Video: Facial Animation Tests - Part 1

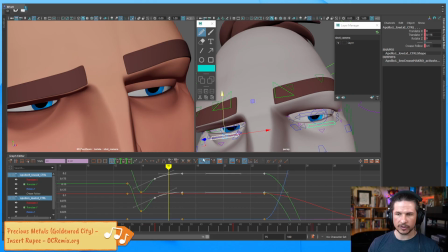So the eyes stay just a little bit more open. Okay. Start. And the big motion should be here for the lower lids. Have that reaction to the eye.
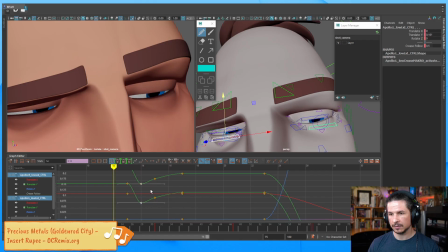Yeah, something like that. Now I can refine this a little bit more as we go.
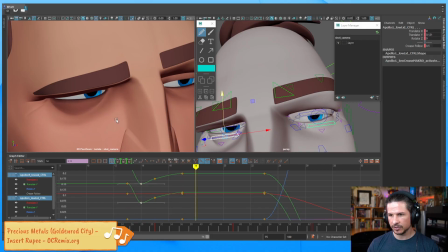Actually, as I'm doing this, one thing I'm just going to try.
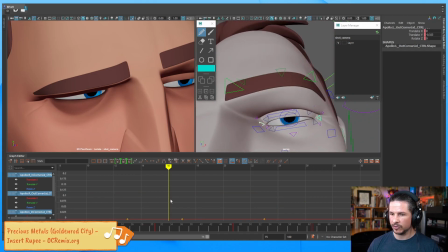Let's see if I just remove the eye corner animation here. Let's get rid of that. It's not that big of a change. Yeah, that's better. It keeps it simple.
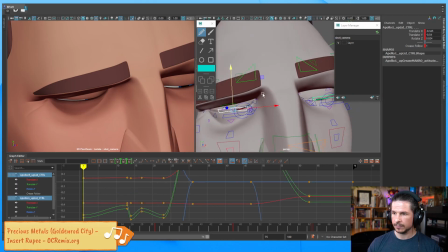So let me tweak the eyes again. Facial animation is not a one and done thing.
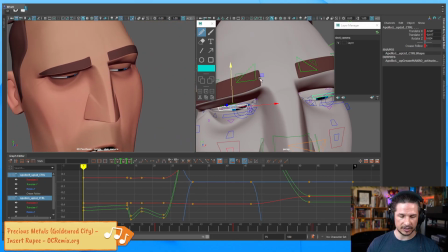This is very important. When you're doing facial animation, be prepared to kind of go back and forth with things. That's not a bad thing. It just gives you that ability to kind of refine and keep pushing,
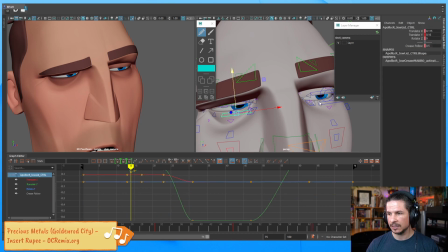especially when you're dealing with a lot of micro controls. You're going to be doing a lot of back and forth. So, bottom lids. Let's kind of get those to move up with a little bit. And then
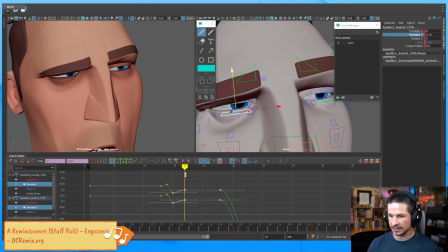let's take our translate Y and move these up to ease in. Like so. Yeah, that's better.
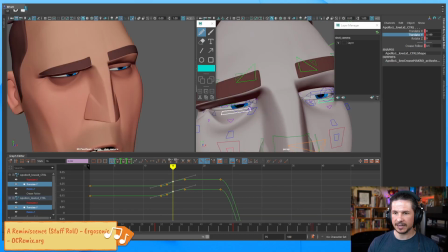So I want the bottom lids to be very subtle. I want them so that you can feel that change in there. And maybe I'll just take this and kind of push the shape over right there.
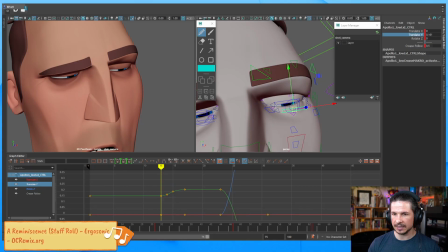So essentially trying to shape it so we can feel the lens of the eye a little bit more. So we feel the shape of the eye change. And then for the top lid, let's get back to that.
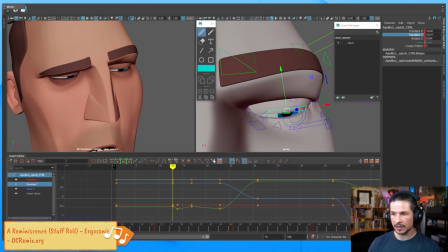We know that the top lid is going to take all 4 frames to move. So it'll go up with the eye. Maybe open it up a little bit more.
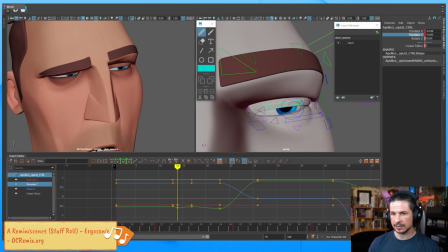And then it slides open and eases in to a stop there. Let's open this up just a little bit more. Now I could play with the curves and start tweaking it that way.
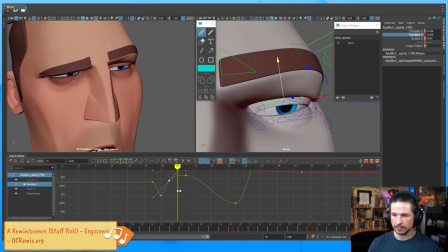I'm not a fan of that. I prefer to add keys if I can. This just gives me a little bit more control. Okay. And then make sure I hold this key there. Okay.
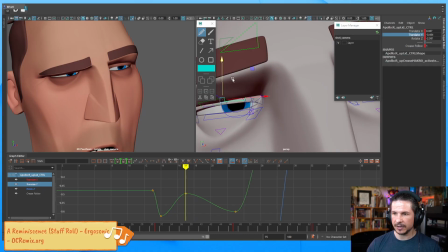And this is just a quick little eye dart, but you can see the amount that we're putting in here to make sure that it feels believable. It's not just move the eye and then that's it. Okay. There we go.
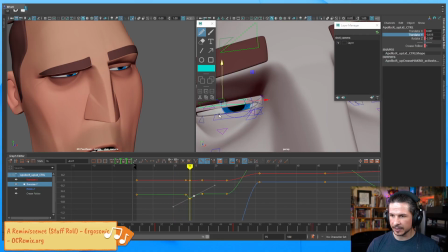That's feeling a little better. Now this eye here, I think I'm gonna keep this lower lid just a little lower. The reason for that is it's just kind of moving too much in tandem with the rest of the eye. I'm just gonna reduce that amount of animation there. There you go.